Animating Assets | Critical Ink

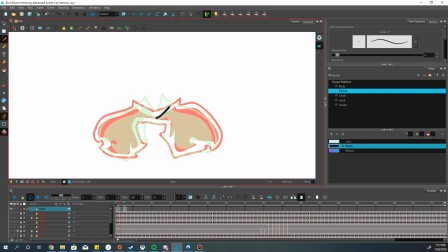74:49 I'm probably not going to have too many for this, because it's not a complex motion, aside from the flickering of the flames. But even then, it should be relatively simple.
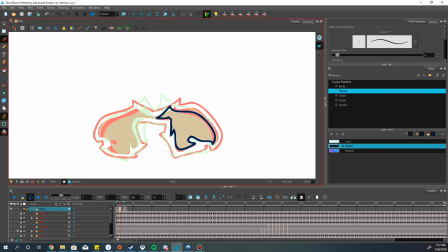75:07 I don't want to put more detail than most people are going to be willing to process. Especially when the focus of my videos tends to be the games I'm talking about in the first place. As far as I'm concerned, these are just needlessly complicated additions of extra flavor I add to my videos,
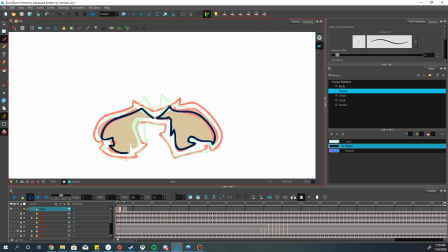75:25 mostly for my own entertainment and for some other people's entertainment. I do have to wonder what percentage of YouTube viewers actually watch videos versus those that just listen to them, though.
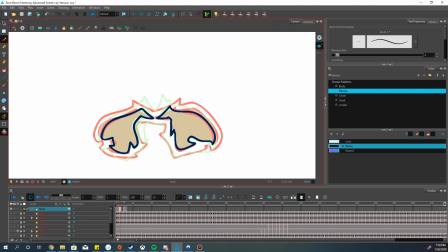75:41 That is a good question, if you ask me.
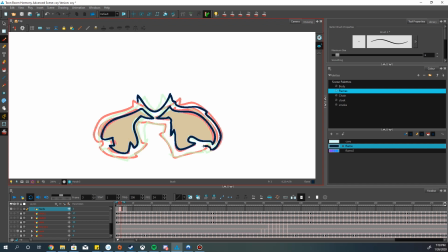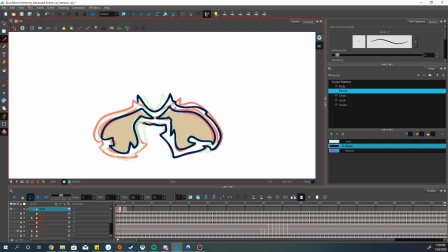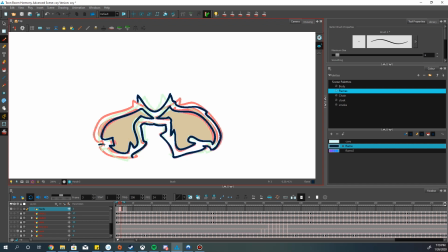I missed a
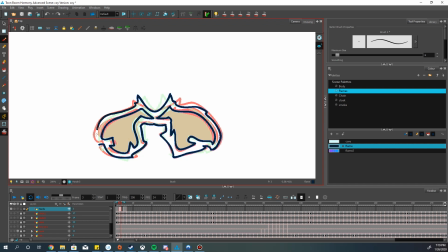76:33 bump there. Other than that, it looked fine. But I do like to at least keep that kind of consistency. Now, usually when I do these kinds of animations,
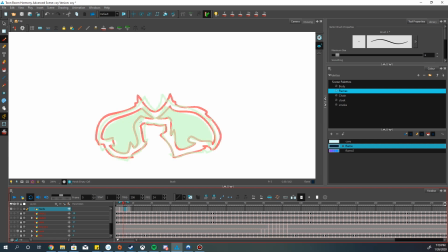76:47 I'm going to short form certain parts of it so that it will go together pretty well. Like in this case, I'm only doing the middle frame between those two poses, and then a
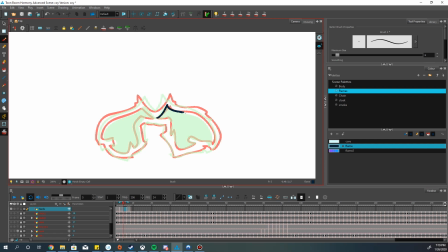77:01 middle frame between the middle frame that I already drew and the actual final keyframe of that segment. Because it does give a inclination that it's a sudden jolt in movement and a more gradual slowdown as it reaches the end point.
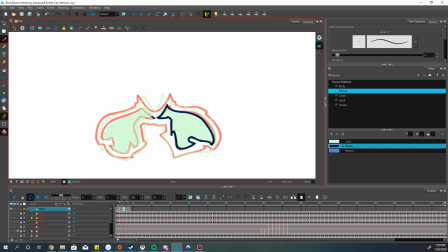77:21 I'm not good at the technical terms for animating stuff, so forgive me. You'd think that if I did this for so long I would actually pick it up, but apparently not.
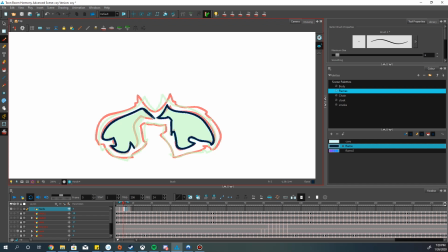77:34 I know only the most basic of terms. And even then, I'm so forgetful half the time, I probably won't remember them anyway. In fact, I'm pretty sure squash and stretch is some kind of recipe for squash casserole or something.
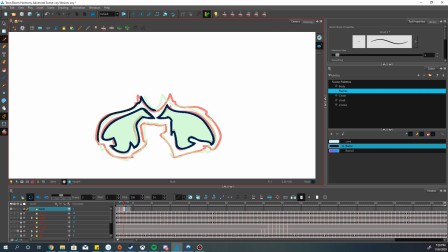77:50 I could probably be convinced of that, honestly. Squash casserole is actually pretty good. Don't know why I'm going on a food tangent, but, you know. There you go. Eat squash casserole, kids. It's healthy and delicious.
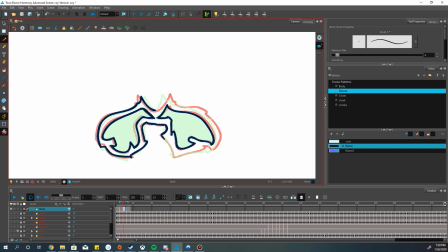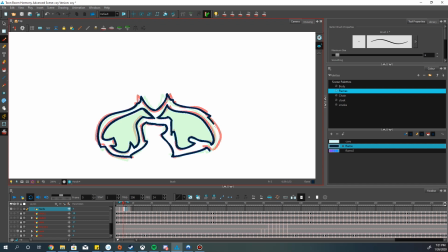78:19 There we go. Do, do, do, do.